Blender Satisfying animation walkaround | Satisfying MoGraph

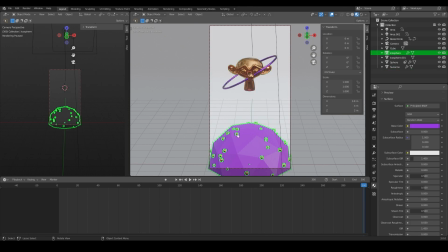499s
And also for the beads on that, I have used the same material as the monkey head. I have used the same material as the monkey head for the beads also, like the particle system also. For the ring, I have used the same material.
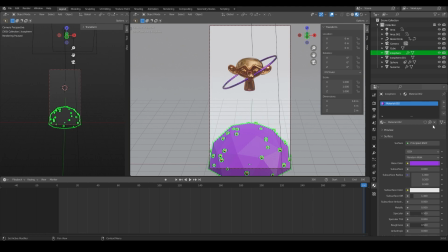514s
I have made a copy. You can make a copy of this material by clicking on this like a clipboard symbol. It will make a copy. And after making the copy, what I did is I adjusted the metallic value, increased the metallic value to 1 so that the ring looks like a metal ring,
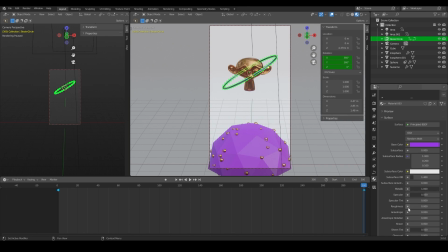530s
and added in set the roughness to 0 so that it will be shinier and reflective. Okay. And for the ball also, I have done the same principle as I done to the ring.
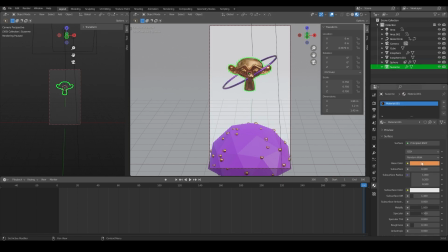542s
I have copied the same material of the monkey and added. I decreased the roughness to 0.154. Here I have decreased the roughness to 0. I think, yeah, 0. And also the metallic value all the way up to.
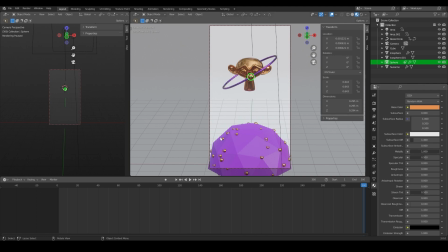558s
That's up with the materials. That's the primary materials only, no other setup. For the scene background, I will just add the principal BSDF.
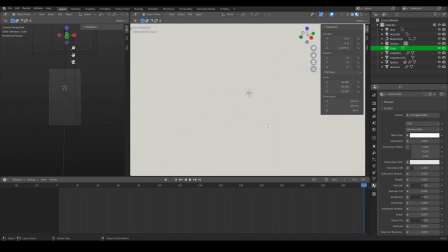564s
I haven't touched any of the materials. And for the lighting, what I did is, let me just show you.
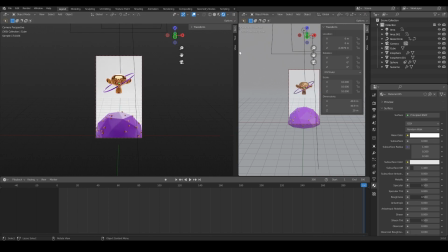573s
Let me just play this back. Yeah. For the materials, let me just show you by toggling on and off the lights.
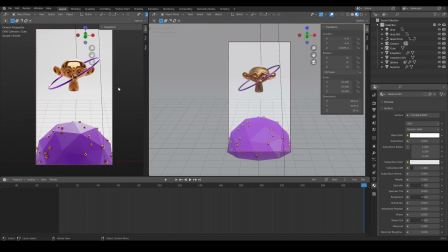583s
Okay, this is the material preview mode and this is the render preview. So I have added 2 lights.
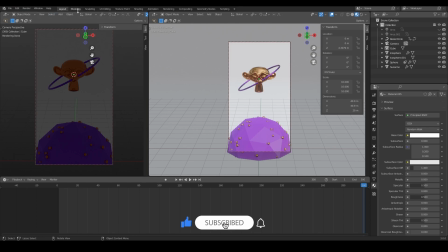589s
So this is how it will be looking. Okay, Let me just go to modeling so that I can show you even better.
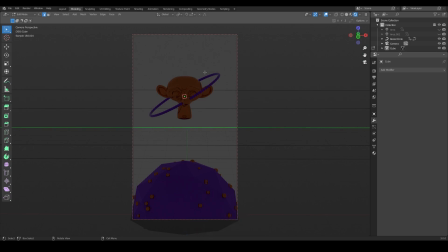597s
This is how it will be looking without any lights. So I wanted to light it from like 2-point lighting. 2-point lighting is like when you add light in the behind to add in some depth, and then you add in the light from top down to the face so that you can light the subject.
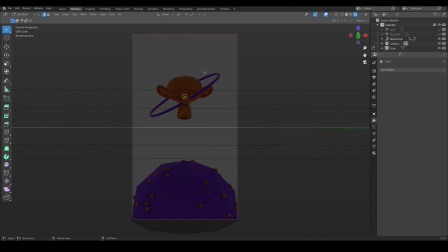614s
Okay, those are techniques that people use in some of the YouTube videos and for studio shoots. So I have used the same principle here. So I had a background area lamp.
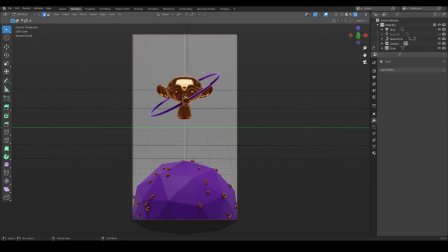625s
So this will be lighting. Okay, sorry, this is the front area lamp. Okay, so this is like making the subject look flat, but we need some depth also. So to add the depth, I have added an area lamp at the back, which creates a depth illusion.
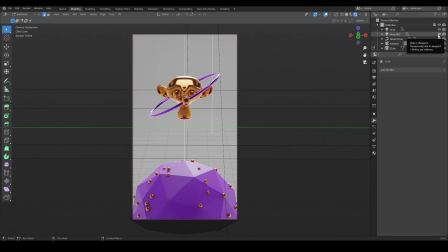641s
So let me show you. See, so this is making sure there is some depth. Okay, so to see how the render preview looks, I have clearing the guides.
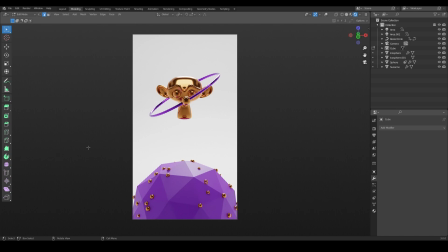655s
So this is how the render preview will be looking like. Okay, so once you have rendered everything, it will look something like this.
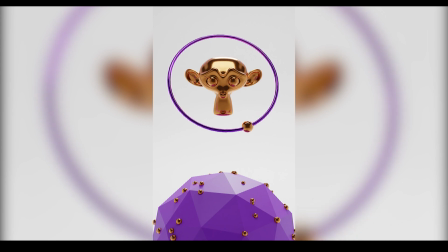665s
So that's it then. If you have any queries or questions, make sure to leave it in the comments and I will make sure to respond to you.
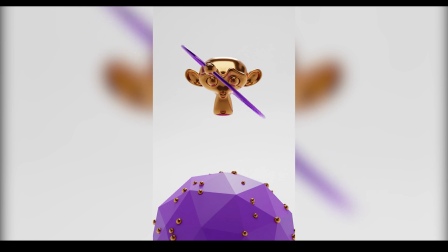672s
So we'll see you in another video. Until then,